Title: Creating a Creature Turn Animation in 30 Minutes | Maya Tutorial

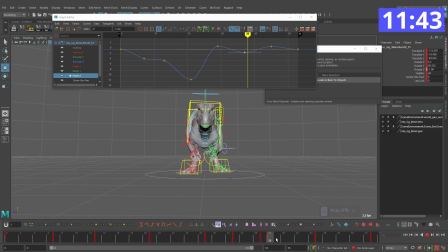20:57 So here, rotates down, and then it's going to pop back up this direction, kind of how I have it. Then it's going to settle back down. Adds a bit of weight to it.
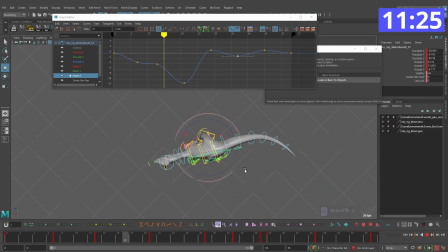And what I want to do from this top view, I'm going to start translating the whole body back, because it starts to move back when it actually completes the turn, which I want to start favoring it moving back earlier.
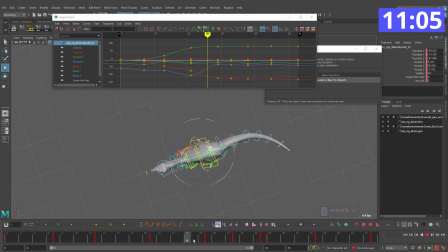21:36 So around frame 21, I already want to start bringing it backward. All right, let me take a look at the rotate Y here. I feel like it's rotating a bit too fast right in here.
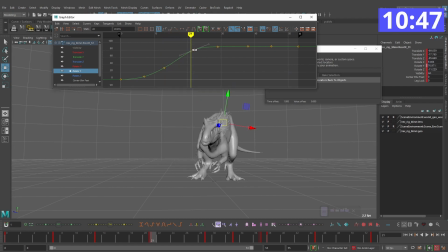21:55 Let me add another frame to that. Maybe bring it down here just slightly.
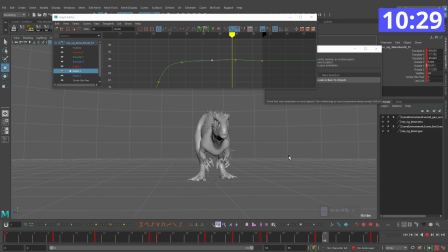All right, we don't have a whole lot of time left, so I'm going to real quickly start animating the neck and the chest to get at least some movement in there.
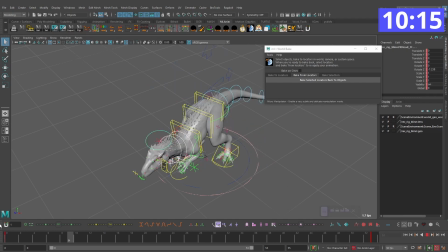22:26 Again, we're working on a pretty tight time constraint for this.
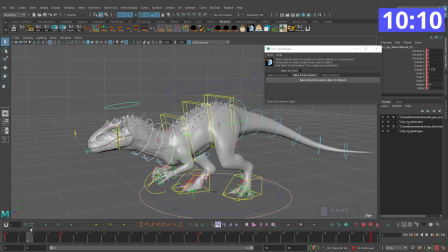22:29 So right in here, let's add a keyframe, a couple different positions, start rotating the neck.
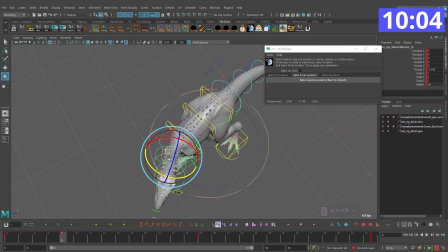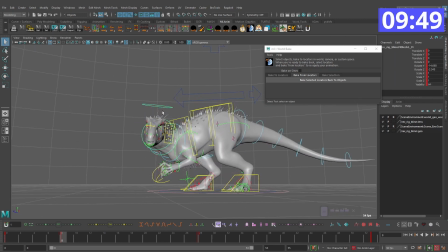Gonna try and look where it wants to turn before it actually commits to that turn. All right. And then it's gonna come forward here. And what I might actually try to do for this
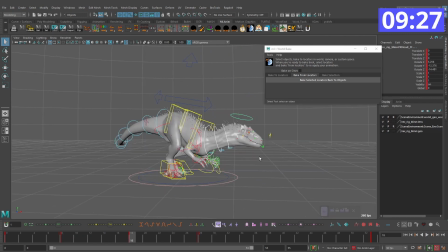23:13 is jump forward, and right around frame 18, what I'm actually gonna try to do is straighten out the neck to feel a bit more like it's almost actually pulling with the neck and the head for this turn
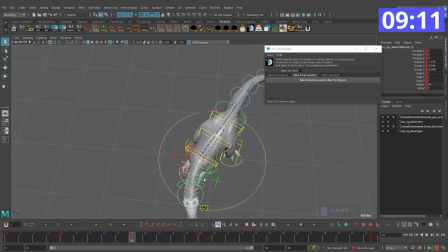23:29 first, and then the body will kind of finish that turn. Maybe it'll actually like dip down like that.
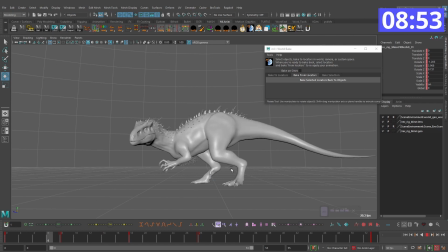This is too fast right here, so I'm going to add some time.
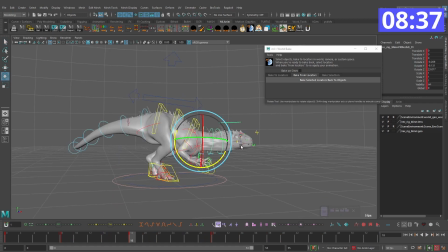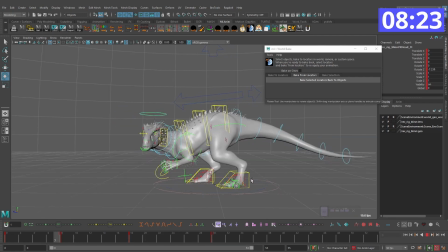Let me animate the chest.
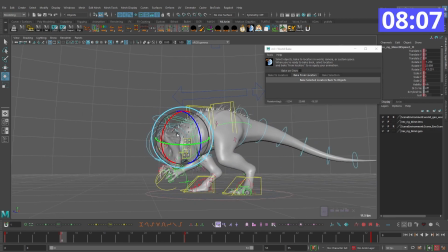Something a bit like that.
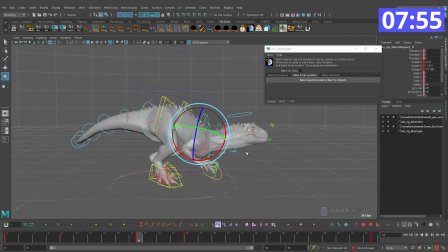24:46 Get maybe a bit of like tilt in the chest.